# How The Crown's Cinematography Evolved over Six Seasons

We all agreed very early on on The Crown that you can deliver a film to a different medium.
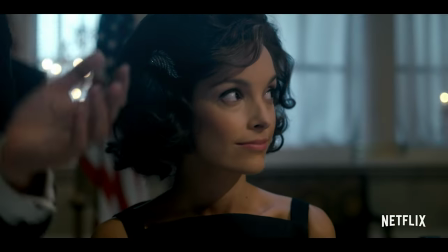13s
Yeah, it is TV, but we wanted to do something that is more movie-like. There's always this single source philosophy.
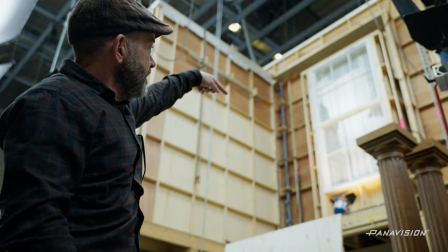22s
My job is to serve the story and to serve the director's vision.
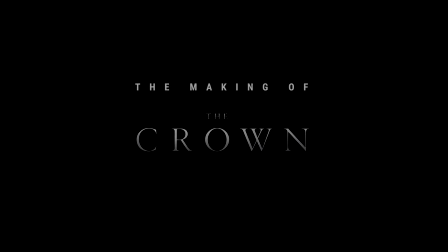Of course the show needs to evolve. You don't want to shoot season six the same way you shot season one.
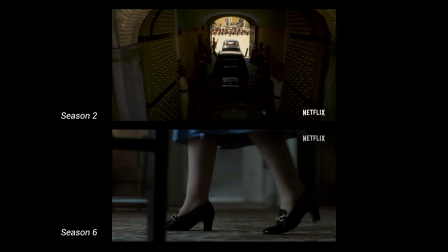40s
I mean, that was the 1950s. Now we're on the 2000s. The show grammar needs to evolve with the period. So for instance, when we moved to a new cast on seasons three and four, we changed the rule.
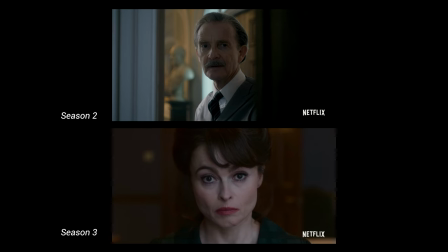52s
So now the close-ups should be done on 65s and maybe 75s to be more flattering or to be a little bit more observational.
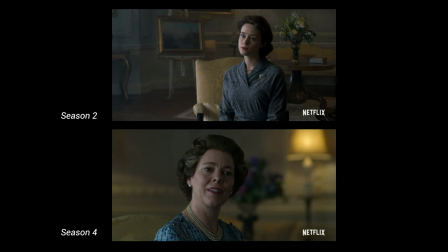59s
Since season four, we've been moving a little bit more away from the actors and lensing up a little bit more. The use of zooms that was like somehow forbidden for, you know, the early seasons. I think now we're embracing a little bit of this, you know, especially with all this paparazzi stuff that we're doing now on season six.
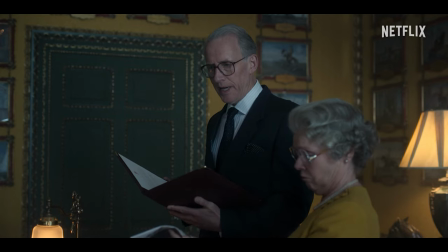79s
So it makes sense that we also become a little bit more active and more chaotic in a sense, more observational.
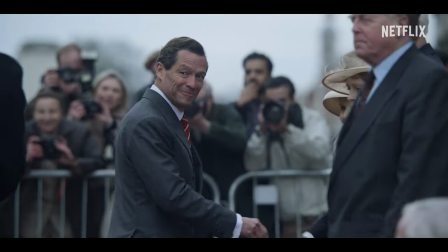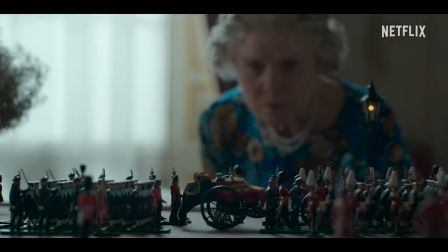91s
The way of lighting the crane, I suppose, is putting big lights through the big windows, and then that creates this sort of soft light that's all coming from one direction. We did find some reference archive photographs of what the lighting setup was for that first televised speech. And they were in a room like this, but they had lights and obviously cameras, but they had scaffolding rigs up to give her backlights.
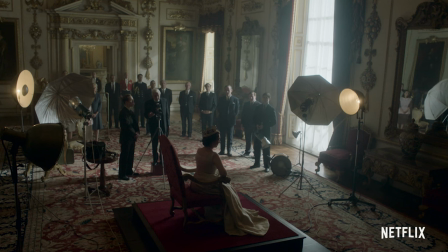113s
And quite fun to recreate that and actually have lights in vision. Yeah, the crown lighting, I would say naturalistic, a high quality to it as well.
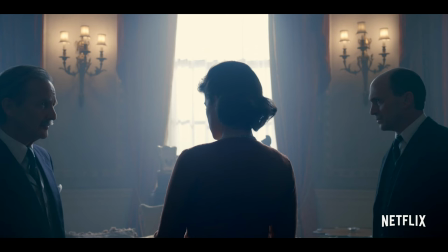123s
I want to believe that the space looks real, that the light sources are believable and realistic,
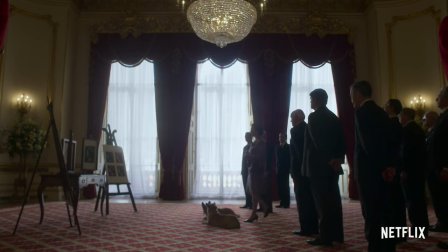130s
so daylight comes through the windows and I rely very heavily on my practicals on set.
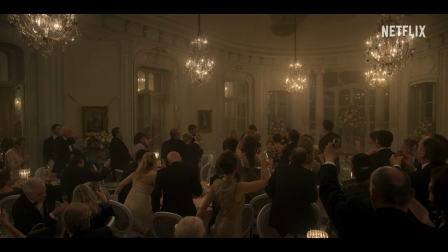139s
I don't like seeing big sources or big chandeliers like that off,
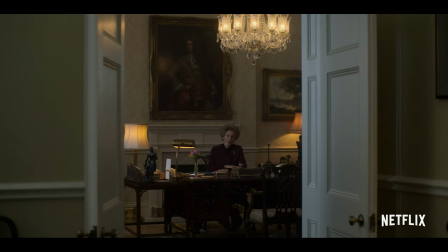144s
so even for daytime scenes, for instance, I usually have them at like 20%, 30%, so they're just alive.
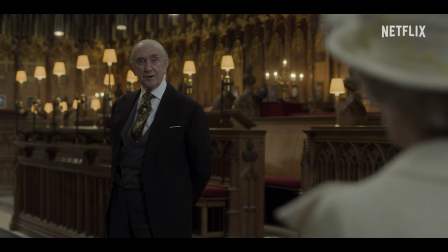152s
They're supposed to look rich and occupied in a sense, so every single room they have the practicals on.
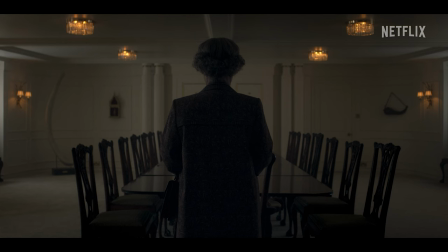158s
Practicals have been a real thing on the crown, right? How much we use them.
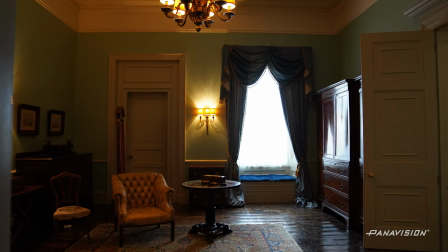167s
A lot of the palaces, they stay the same throughout. And so in a way that the lighting doesn't change because the set doesn't.
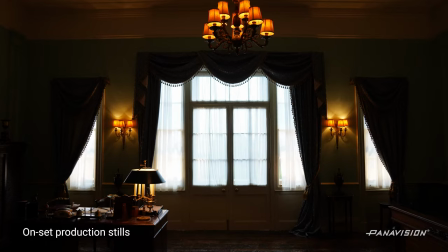173s
So it's still big lights through big windows, you know, through net curtains. But then what does change is almost like the world outside of that. Started in the 50s and then almost up to date into the, at least into the noughties. You know, now we're in the 80s, it feels there might be more neon or something. and sort of playing with that to contrast with the lighting in the palaces, which never changes, is always quite fun.
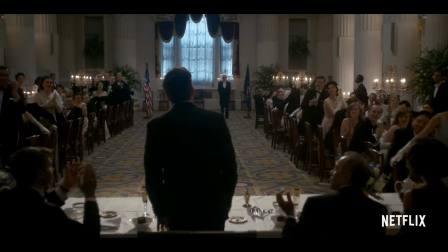200s
Seasons one and two, I'd say, we're pretty much still working conventional with tungsten and HMI sources. Now, on season six, I'd say they're probably 80% LED and 20% conventional.
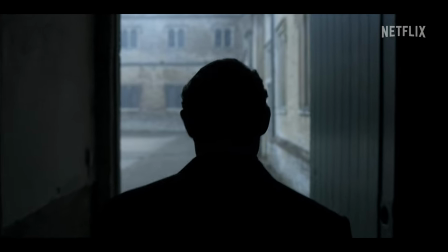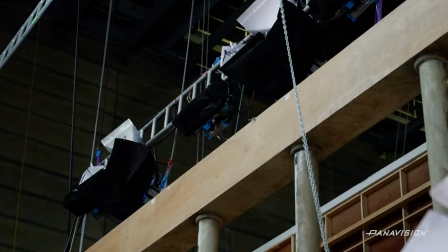222s
Well, initially for seasons one and two, we had the HMIs aiming directly to the windows.
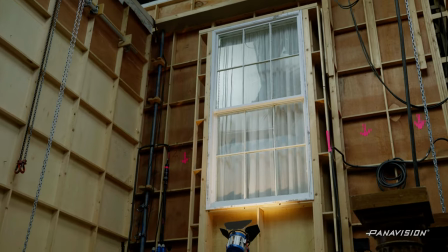228s
Seasons 5 and 6, we changed a little bit.
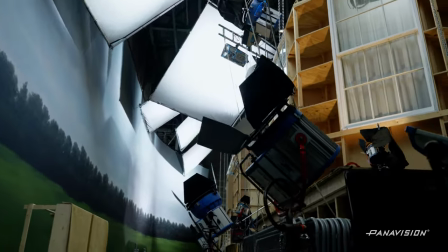230s
So now the HMIs bounce, so it's more like skylight coming back into the house than sunlight.
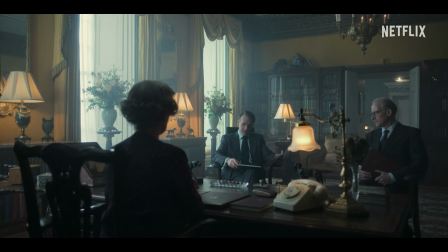237s
It's a specific quality to the way the light bounces on the pony that is just cleaner. It's about having conversations with the art department and set decorators, because that sometimes gives you a bit of extra motivation within the room.